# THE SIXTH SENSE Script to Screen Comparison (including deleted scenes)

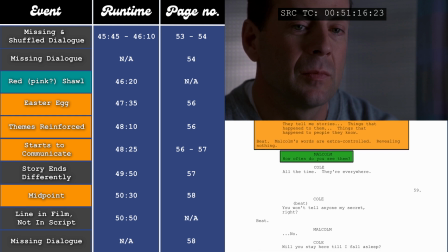49:29 Like I said earlier, I think it undercuts Cole's arc if he knows too much or interacts with the ghosts in any way.
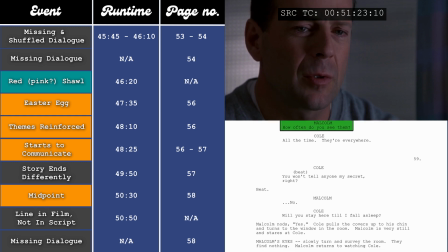49:36 Otherwise, he'd have nothing to learn. So I think it works better if everything feels a bit more chaotic before he gets a handle on it.
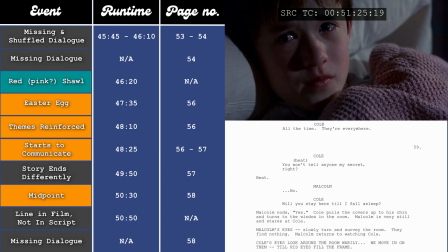49:42 Also, that line, "I see ghosts," is terrible, especially where it appears in the conversation.
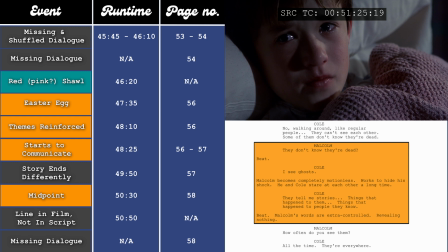49:48 It seems to just come out of nowhere. If he said it instead of "I see dead people," it would be kind of fine, but it doesn't really work where it's placed. I heard somewhere that Haley Joel Osment, the actor who plays Cole, improvised the line "I see dead people" early on in the rehearsal stage, and it eventually made it into the script.
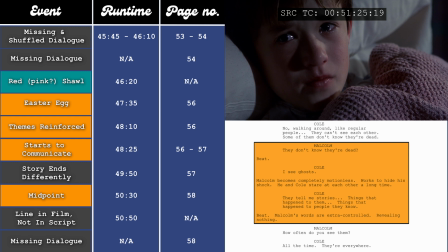50:07 So if I was to hazard a guess, I'm going to say that "I see ghosts" was the original line that Haley Joel Osment changed, but M. Night Shyamalan kept them both in the script, so they had a choice in the edit. That's just my little theory.
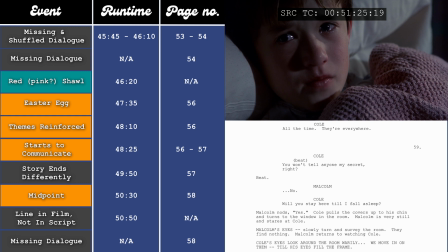50:20 This conversation ends slightly differently in the script versus the film. In the script, it reads, "Cole, will you stay here while I fall asleep?"
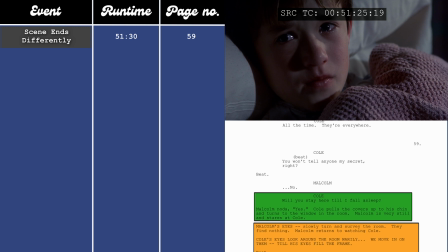50:28 Malcolm nods yes. Cole pulls the covers up to his chin and turns to the window in the room.
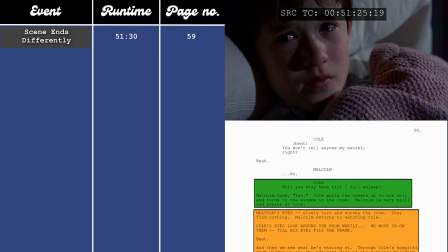50:33 Malcolm is very still and stares at Cole. Malcolm's eyes slowly turn to survey the room.
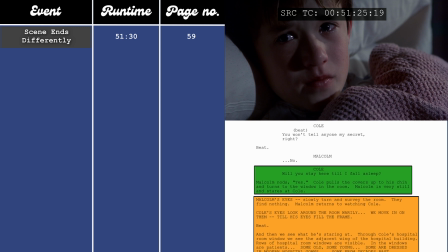50:39 They find nothing. Malcolm returns to watching Cole. Cole's eyes look around the room warily.
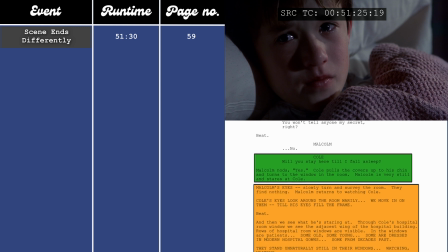50:44 We move in on them till his eyes fill the frame. We then see what he's staring at.
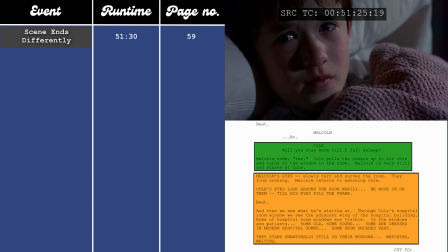50:48 Through Cole's hospital room window, we see the adjacent wing of the hospital building.
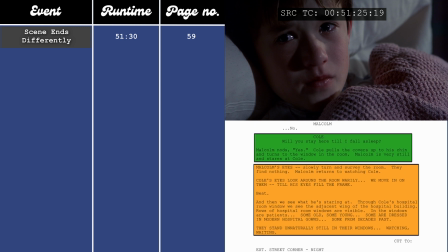50:53 Rows of hospital room windows are visible.
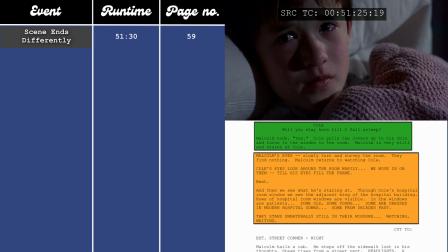50:55 In the windows are patients, some old, some young, some are dressed in modern hospital gowns, some from decades past.
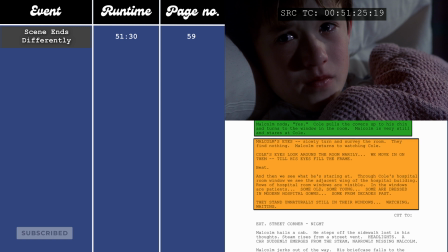51:02 They stand unnaturally still in their windows, watching, waiting. Whereas in the film, it plays out like this.
Will you stay here until I fall asleep?
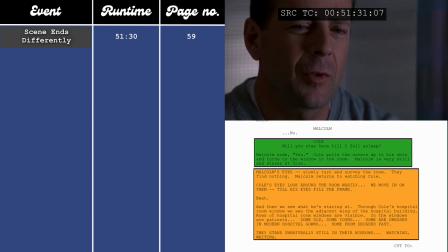51:15 Of course.
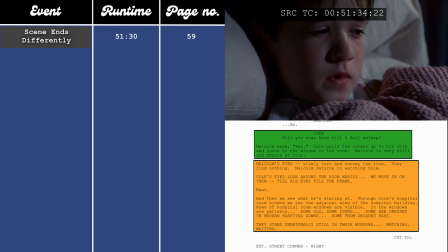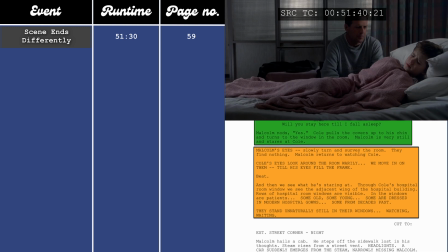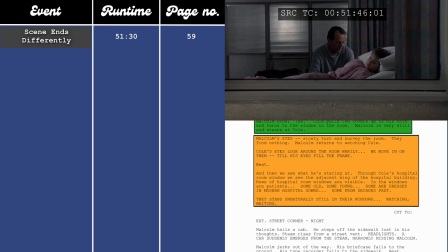51:28 Cole, his pathology is more severe than initially assessed.
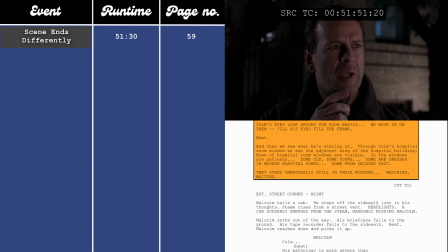51:32 If I was to hazard a guess on why they removed the end of that scene, it would be because it's purely there for shock value.
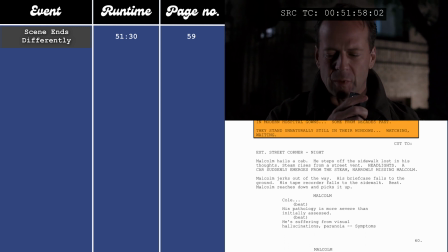51:39 This is something I'm going to address later on, but the ghosts are supposed to be there because they need help.
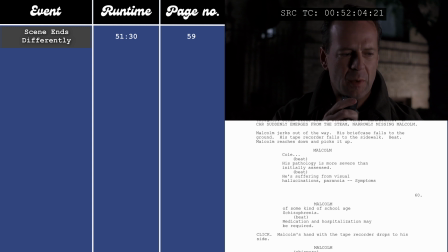51:45 This is the first time we see the ghosts in the film, and it doesn't really serve any purpose, whereas when you actually do see a ghost for the first time, it's quite terrifying. At the end of this tape recording monologue, he says that he's not helping Cole, which we know is false, otherwise Cole wouldn't have opened up to him.
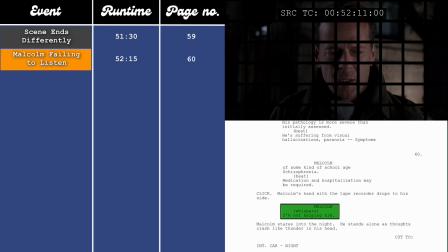52:01 Malcolm is just beating himself up because he feels like he's failing another kid. But the problem is, we can see from that tape recording that he is starting to repeat the same mistakes as he did with Vincent,
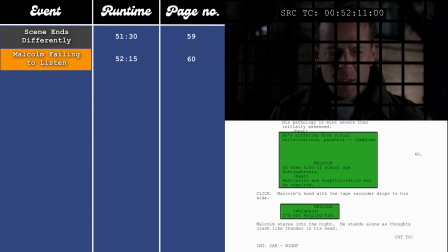52:12 that he is diagnosing and pathologizing. So even though he's started to communicate, he's still failing to listen. Then we have another fade to black as the scene ends, whereas in the script, we have another little section before the scene properly ends, which reads, "Interior car, night.
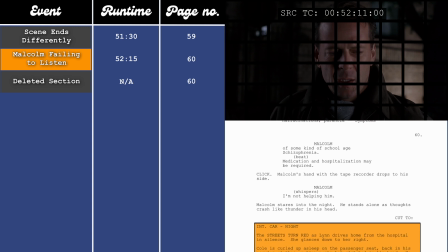52:30 The streets turn red as Lynn drives home from the hospital in silence.
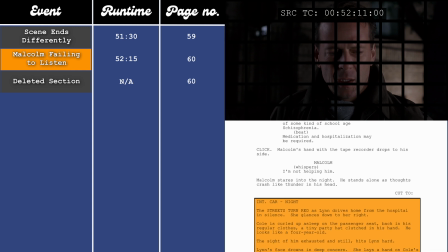52:34 Cole is curled up asleep on the passenger seat, back in his regular clothes, a tiny party hat clutched in his hand.
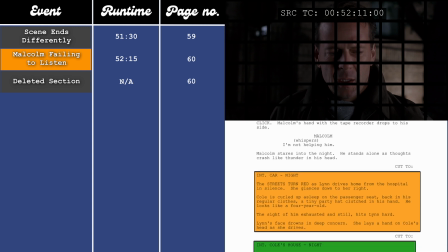52:40 He looks like a 4-year-old. The sight of him exhausted and still hits Lynn hard.
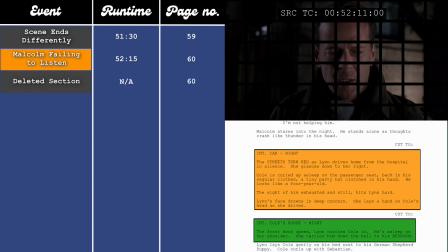52:45 Lynn's face drowns in deep concern. She lays a hand on Cole's head as she drives.
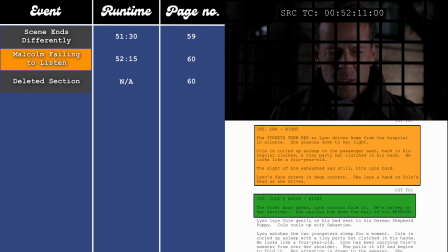52:50 Cut to interior Cole's house, night. The front door opens. Lynn carries Cole in.
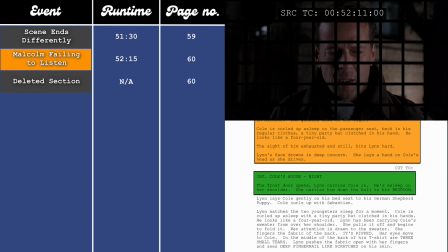52:56 He's asleep on her shoulder. She carries him down the hall to his bedroom.
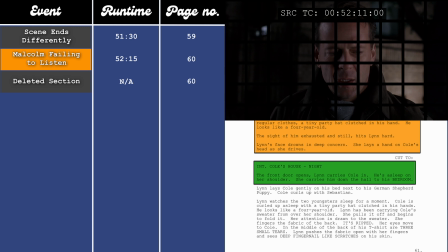53:00 So in the script, it goes from Malcolm speaking on the recorder to Lynn in the car with Cole curled up in the front seat, then to Lynn carrying Cole through the door into the house. Whereas in the film, it plays like this.
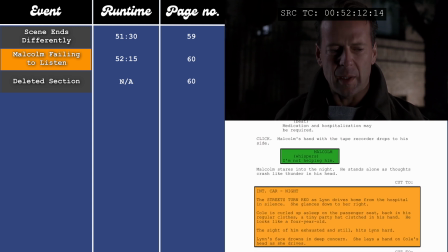53:13 I'm not helping him.